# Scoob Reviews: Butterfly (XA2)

Alright, what is going on, guys? Solve Scoob back with another episode of Scoob Reviews.
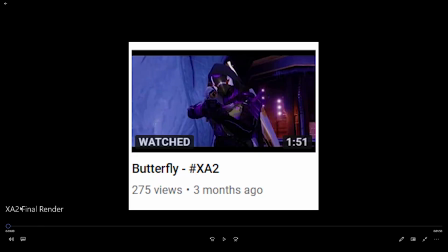Today I thought we would go over my XA2 submission, because there's a lot I want to talk about in here, and it was a big stepping stone in my skill progression.
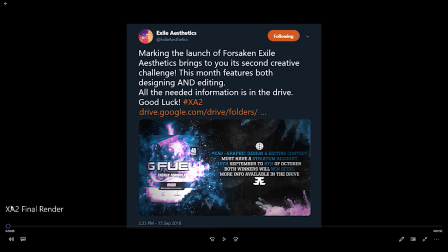So obviously, for people I don't know, XA2 was Exile Aesthetics' second editing competition that they put out. And so the first one was, I believe, maybe over the summer, and the second one was in October, which is the submission that this is for. Yeah, it was, the rules were, has to be over a minute, excluding outro and intro,
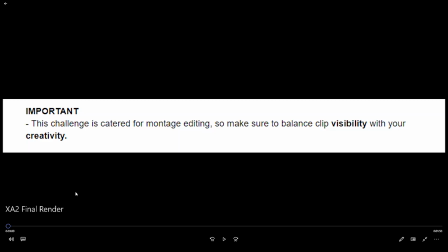have to use the clips provided, and then they wanted montage style editors and not like edit style, like heavy on the effects. I don't know. Basically montage style editing, which was what they wanted, so I went for that. And yeah, let's get into it.
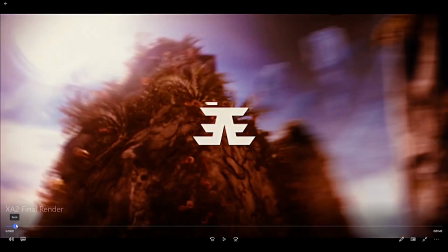Alright, so off the bat, I like this intro. It's got a lot of cool camera movement, and that's what really made it stand out, is that it doesn't feel bland, it doesn't feel linear.
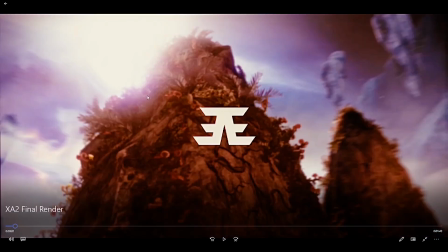You feel like you're really kind of like traveling along with it. But as you can see, obviously at this time I did not have my gaming PC, so I had to record the cinematics on Xbox. That was not ideal, to say the least, because they look really shitty compared to everything else. Like, you can just tell that they're not PC cinematics.
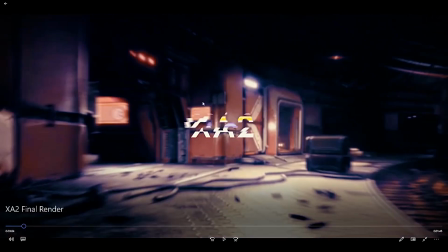I like this little glitch effect on the text. I was looking for a way to make the text and the logo sort of like more interesting,
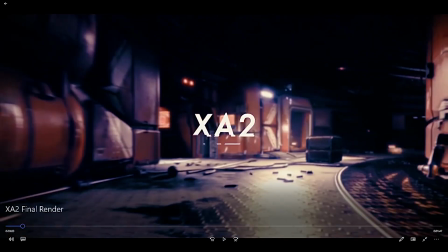but also not like a really big noticeable effect, and that was the perfect medium, because it's like obviously pops in and out,
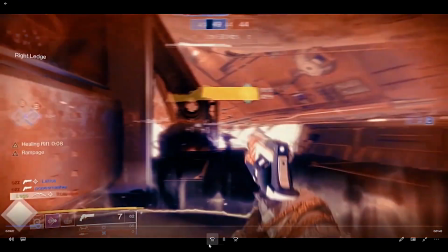it's not there all the whole time. I thought this was a cool build-up shot.
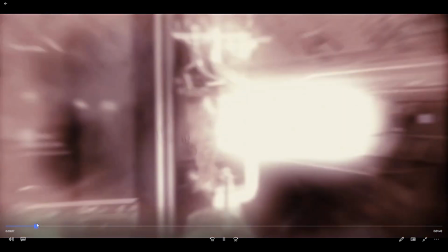I built up the glow, had a little camera damage there, and sort of tinted it as well.
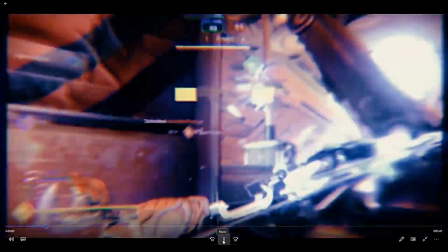This was a really cool way to start out the edit. This song, I feel like I flowed really well on.
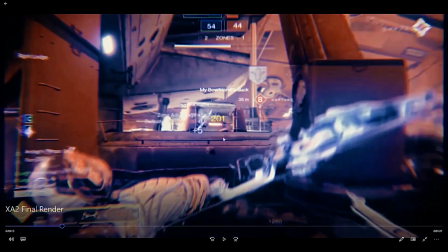Like, it's not exactly rock, it's like pop rock, like electronic rock or something. Like, it's not true rock, so I thought it was a good medium for me. Like, I could still really easily flow, but I wasn't sort of absorbed into the really hard effects that would necessitate a rock edit.
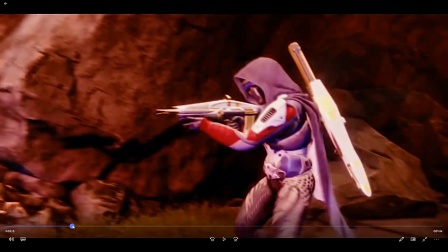These cinematics are pretty boring, honestly. This one I didn't mind, actually. I kind of liked, had a little bit of speed to it.
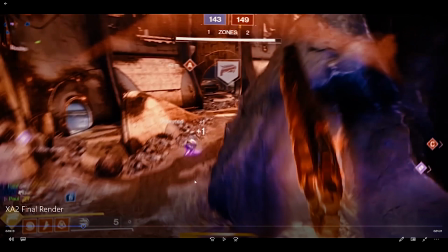This clip some people put it in, but Paul or Cruiser actually gets a kill with the pulse rifle before he pops Goldie, and I didn't put it in.
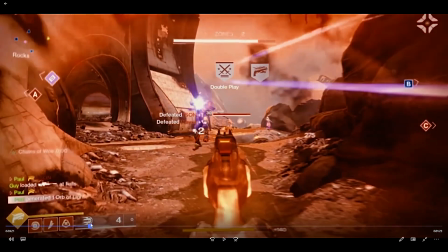I don't know why, I must have forgot. But so what I'm doing in this clip is every time he gets a shot, I blur it on the shot, which was kind of questionable, honestly.
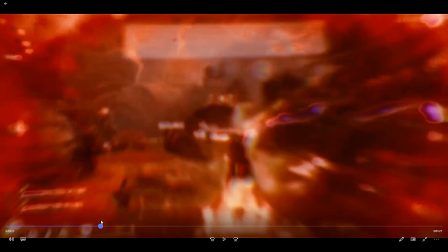Like, I really didn't know how that worked out. It kind of, like, if I could do this again, I'd probably blur it on skips that weren't shots,
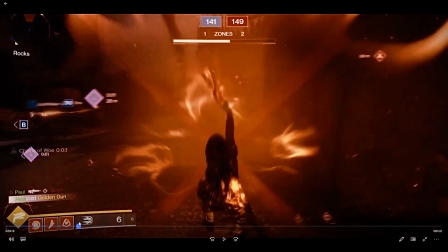because when you're editing a clip, you want to, like, if you're doing montage editing, you want to prioritize clip visibility,
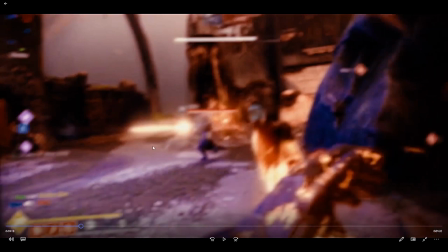and that's really important. And it's really noticeable when editors are making a montage and they don't prioritize clip visibility, because then they're just showing off their editing style.
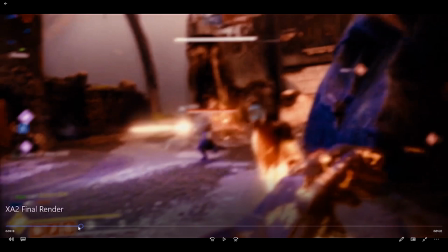And it's like, there's definitely a time and place for that, which is like editing challenges and like small edits that you're doing.
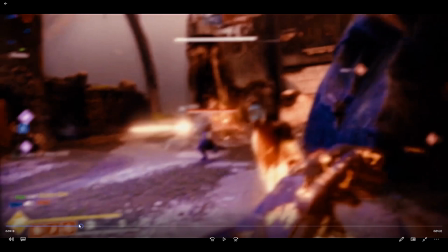But when you're editing a 3-minute montage, like, the priority should be on the clips. Like, that's why you're there, is to showcase the clips.
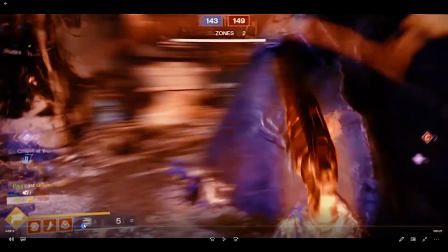And so it isn't a huge deal. Like, it doesn't take away a ton of visibility, but I just would have rather put it on beats that weren't shots.
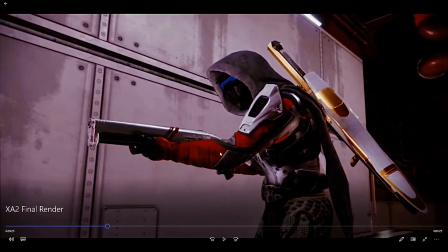This cinematic is just really boring, honestly. Not moving. Player character's not moving. There's barely any like camera movement of like panning.
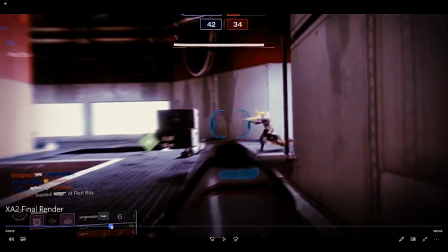It's just like, damn, that's boring.
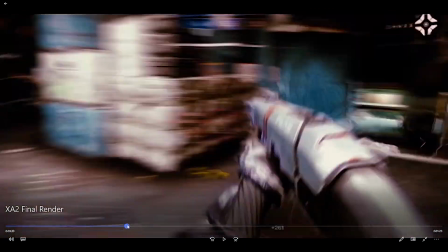Flow on this slug shotty clip is nice. Love editing slug, shotgun, chaperone, stuff like that.
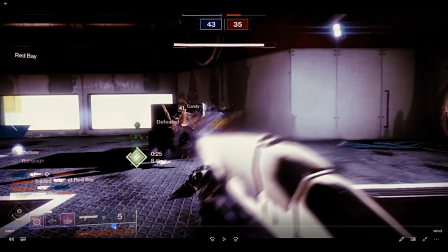Super easy to flow on. There's a lot of room for creativity. Like, you can split up the beats and shit.
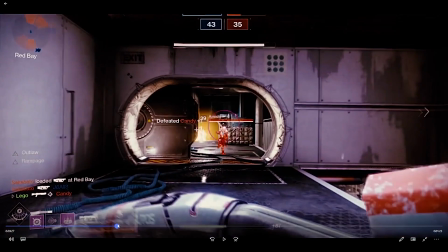It's really nice. Yeah, you can always like speed up shots, make them look like quick scope shots.
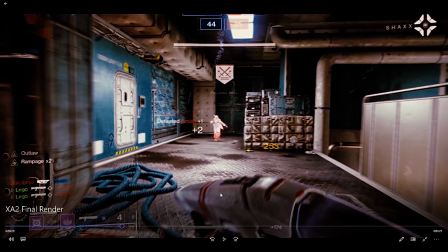There's a lot of different things you can do, and that's really nice.
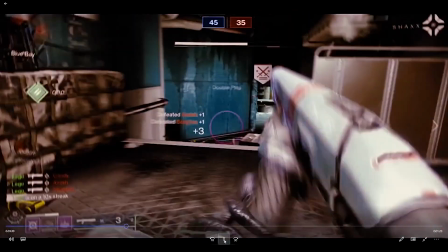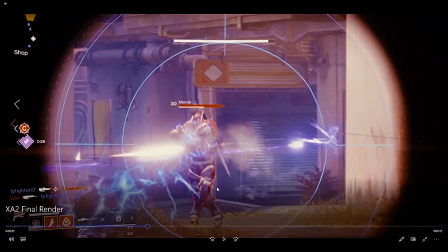Alright, also let me talk about this clip. I don't know why.
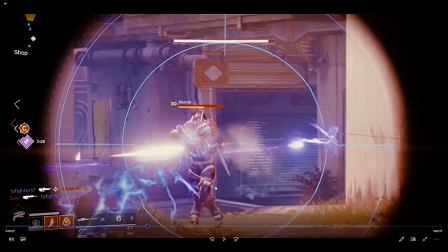I truly cannot figure it out, but Alone as a God is, at least in this edit that I was doing, was a pain in the ass to sync.
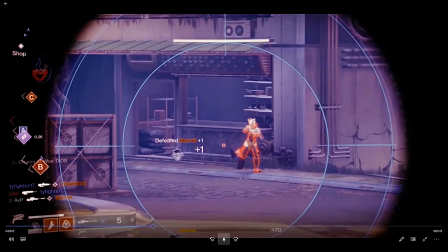I could not figure out why. Like, it was just, I just couldn't get the speed right, the timing.
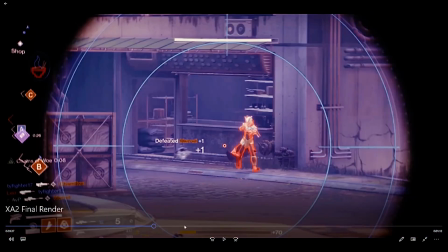Like, the scoping was too fast. Like, it was just really weird. It was such a weird thing to work around, and I was getting so frustrated at the time because I couldn't find a good way to sync it.
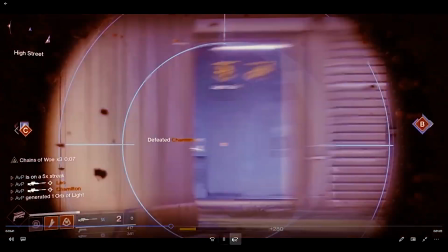And I eventually just like settled on this, which isn't that bad, but looking at the other submissions for XA2, there were a lot better ways I could have gone about this.
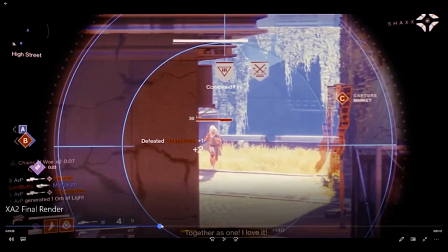Another thing to speak on is the warp. Alright, so if you've noticed, there's a lot of warp in this, and that shouldn't happen because these are PC clips.
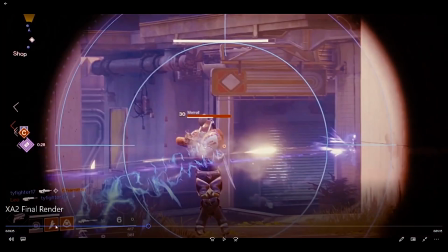Like, I'm pretty sure they're all PC clips. Like, so far we've just seen Paul, Lego, and AVP. They all play in PC.
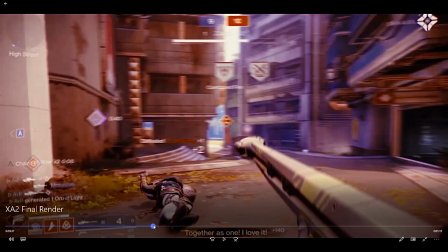There should literally be like almost no warp, and so the problem was this is really stupid,
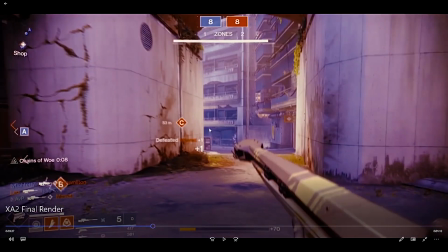but at the time I didn't know that you could like set Twixtor to 60 FPS, so I had them on 30,
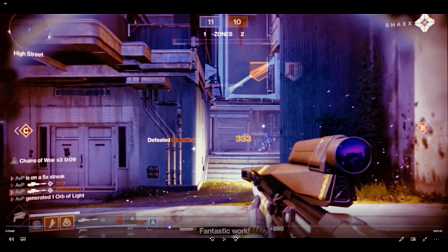and that's why there was so much warp, is because I was using Twixtor for 30 FPS clips on 60 FPS clips, and it was just a whole big mess. Like, it was just bad.
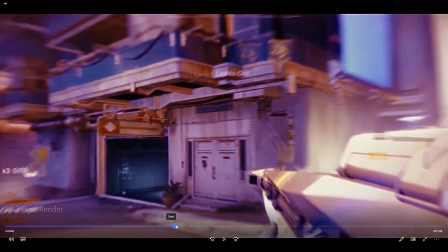This was kind of like a cool X-Spec style transition where you're like zooming in, trying to continue the clip motion into a cinematic, which I didn't think was that bad, actually. If I blurred it, it would have been perfect because it would be a lot easier to sort of see the continuity here.
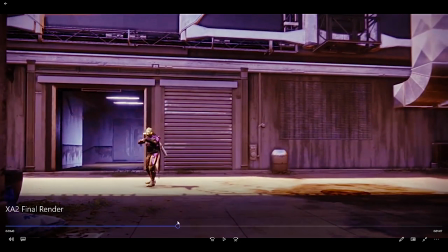But this cinematic that I'm looking at right here, I love the movement in this. It's so like quick and snappy, and it feels like it's sort of like a COD cinematic because there's a ton of movement.
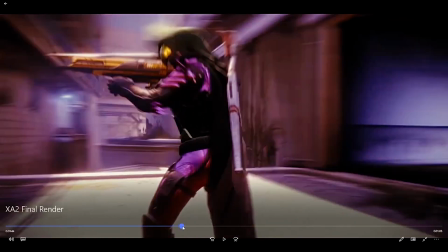There's like a lot of panning. It's like, yeah, it's just so nice.
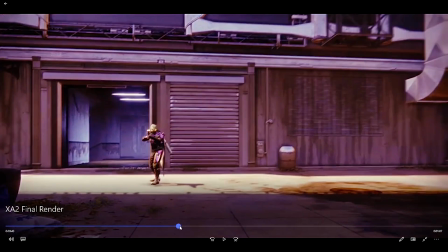Like, this is why Destiny needs like a theater mode or like a dolly cam, so you can get these long takes like this. that allow you to do cool transitions like that.
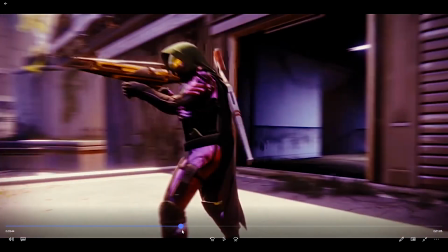What I did here, my first initial idea was there's a wall over here,
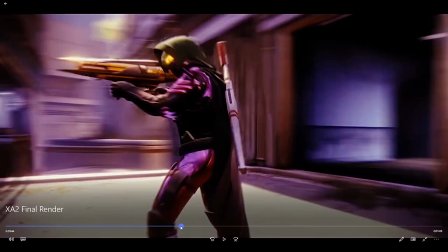and I was gonna continue this motion and then mask out the wall to like have the right side be to the right of this pillar and have that be a transition,
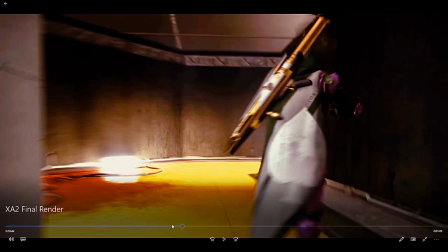which would have looked cool if I could pull it off, but I don't think I could have pulled it off at the time, so I just went with this instead, and I just matched the motion of the two cinematics really well,
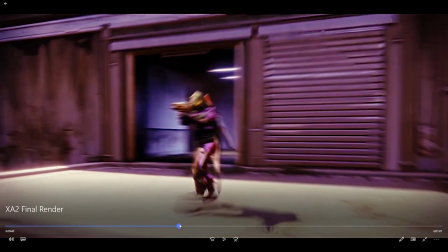honestly. Like, it just looks, oh man, it's so nice. That's one of my better cinematic transitions, and it would have been so much better with blurb.
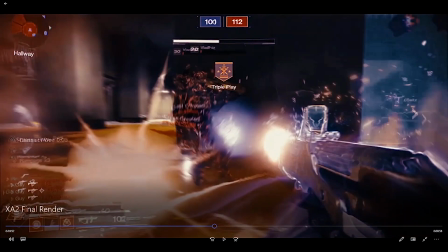Yeah, there's some really bad warp here. It's super noticeable. And again, this clip was PC, so there should really be no warp, but I'm stupid.
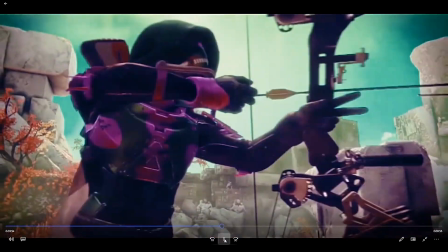Okay, this cinematic is probably the worst one in the entire edit. It's just like feels choppy, and it doesn't even really fit with the clip.
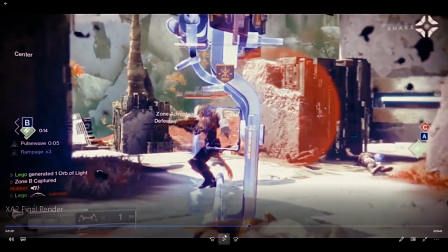Then we have Lego's bow clip, which I thought was cool. I had some good flow on this, like a nice impact shot right there, the flicker.
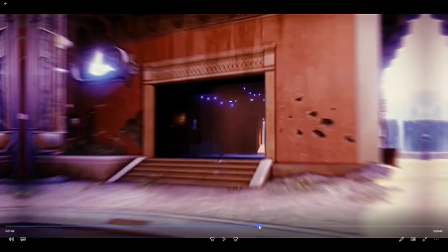Yeah, this clip was just really clean in general. This cinematic transition was actually pretty cool. I didn't plan this.
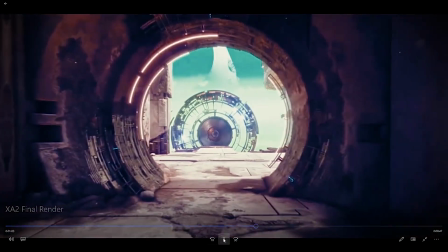I was just last minute needed 2 cinematics and went with that.
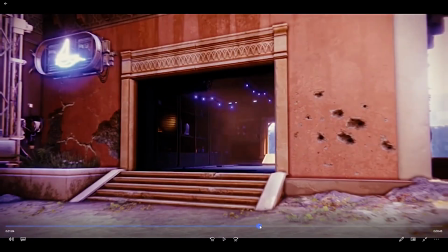And then when I put them in, I actually realized that I sort of like did that, where the background of this clip was like basically the cinematic, which was cool.
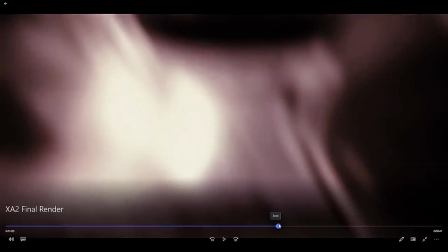Yeah, I don't really know why when I was using a warp shot, it like, I think I didn't move the center down or something,
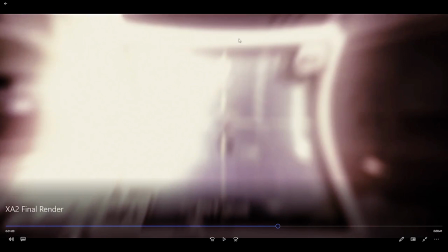or I should have moved the center down because it pulled in the top of the Darcy scope a lot more than the bottom, and that's kind of noticeable.
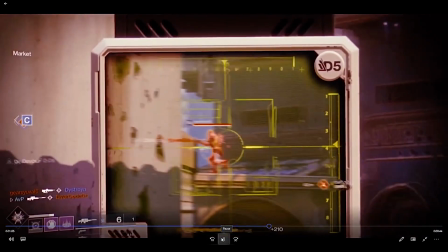I probably should have moved that. Some Darcy quick scopes that I thought were pretty good, actually.
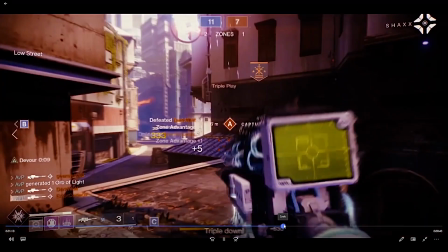I think I used Twitch on a lot of like, where I don't really need to, on a lot of like jumps in this, where I'm like jumping from shot to shot.
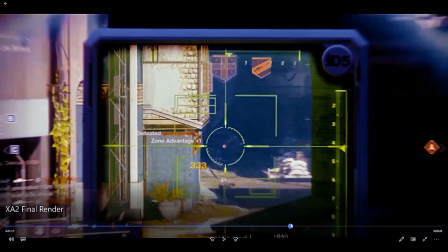This like motion track clip, I thought it was alright. It probably could have been done better.
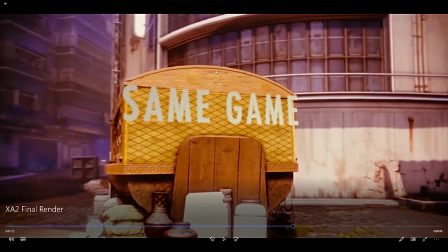Like, the text does look weird. I could have motion tracked it somewhere else. Like, there's a lot more interesting things in this part of Midtown to look at. Like, there's a giant billboard up here that would have been cool with some rays coming out. But it wasn't that bad.
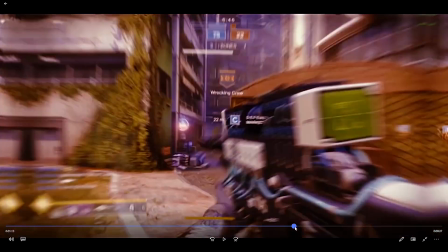It doesn't really take a ton away from the final product. But what does actually bother me is that I tried to match the motion by zooming in.
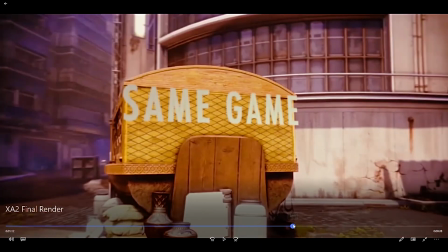It just looks really weird, yeah, because the motion of the natural like cinematic is going to the left. It's not going like zooming in, and so I had to artificially do that, and then it just like the whole thing feels weird.
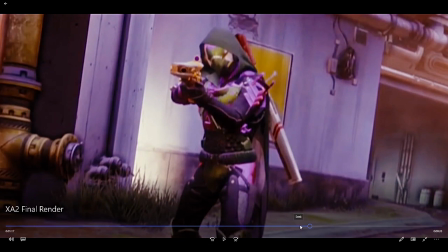Alright, zoom in cinematic. This is fine. Nothing wrong with these. I have no problem with them.
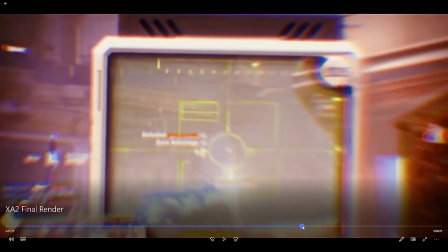If you can make them good, they look really good. But one mistake I did here was I used some vertical shape to like emphasize like the importance of the shot,
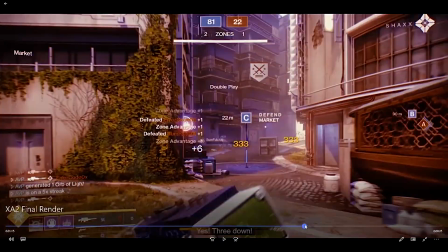and it would have worked a whole lot better if I had just changed like the frequency and the amplitude. Good idea, poor execution basically.
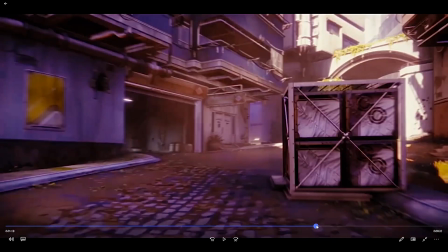And this motion track is really bad. It's like super obvious.
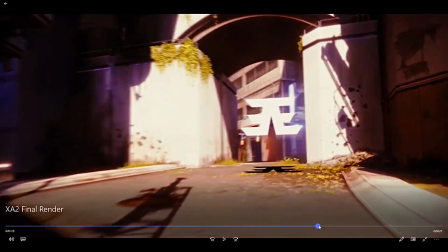Like here, it's like sort of tracked to one part of the wall, and then you like skip ahead and it's like, oh, it moved, which is what you don't want in motion track. You want it to stay exactly where like the observer should think it would stay the entire time. And also, I don't even know what I was doing with this shadow. I don't know if that's the correct orientation.
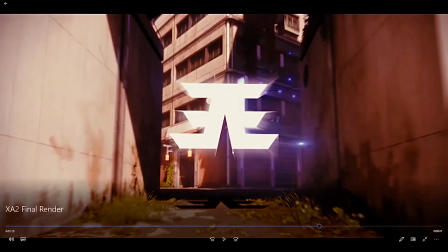I just thought it would be cool. Something that you can notice if you slow down, the bounds of this logo are only like this big. I didn't extend the bounds at all because I think I was just being lazy, or I like just forgot to do it. So the rays look really, really bad because they're confined to the bounds, obviously, and that's super noticeable.
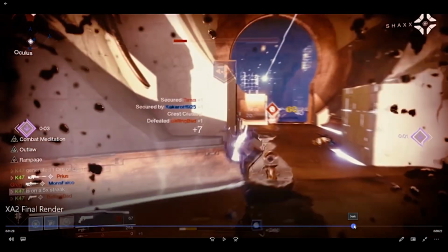This cinematic isn't bad, but there's no blur or anything or scale transition.
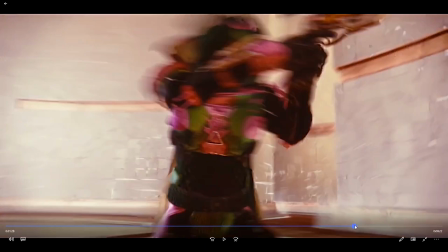It's just, we're gonna cut it, which is okay sometimes. I know I harp on my cutting a lot.
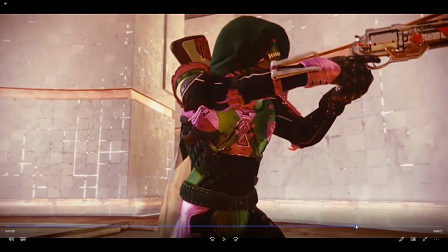Like, it's definitely okay to cut sometimes, but if you're doing it every time and you're not even making an attempt to sort of like do some sort of other effect transition, then it's like noticeable.
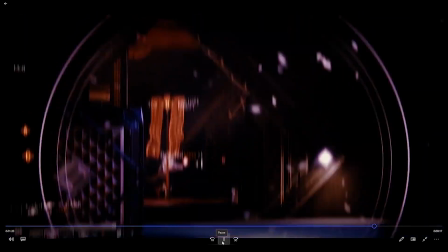So this clip was really weird. It kept scuffing for me.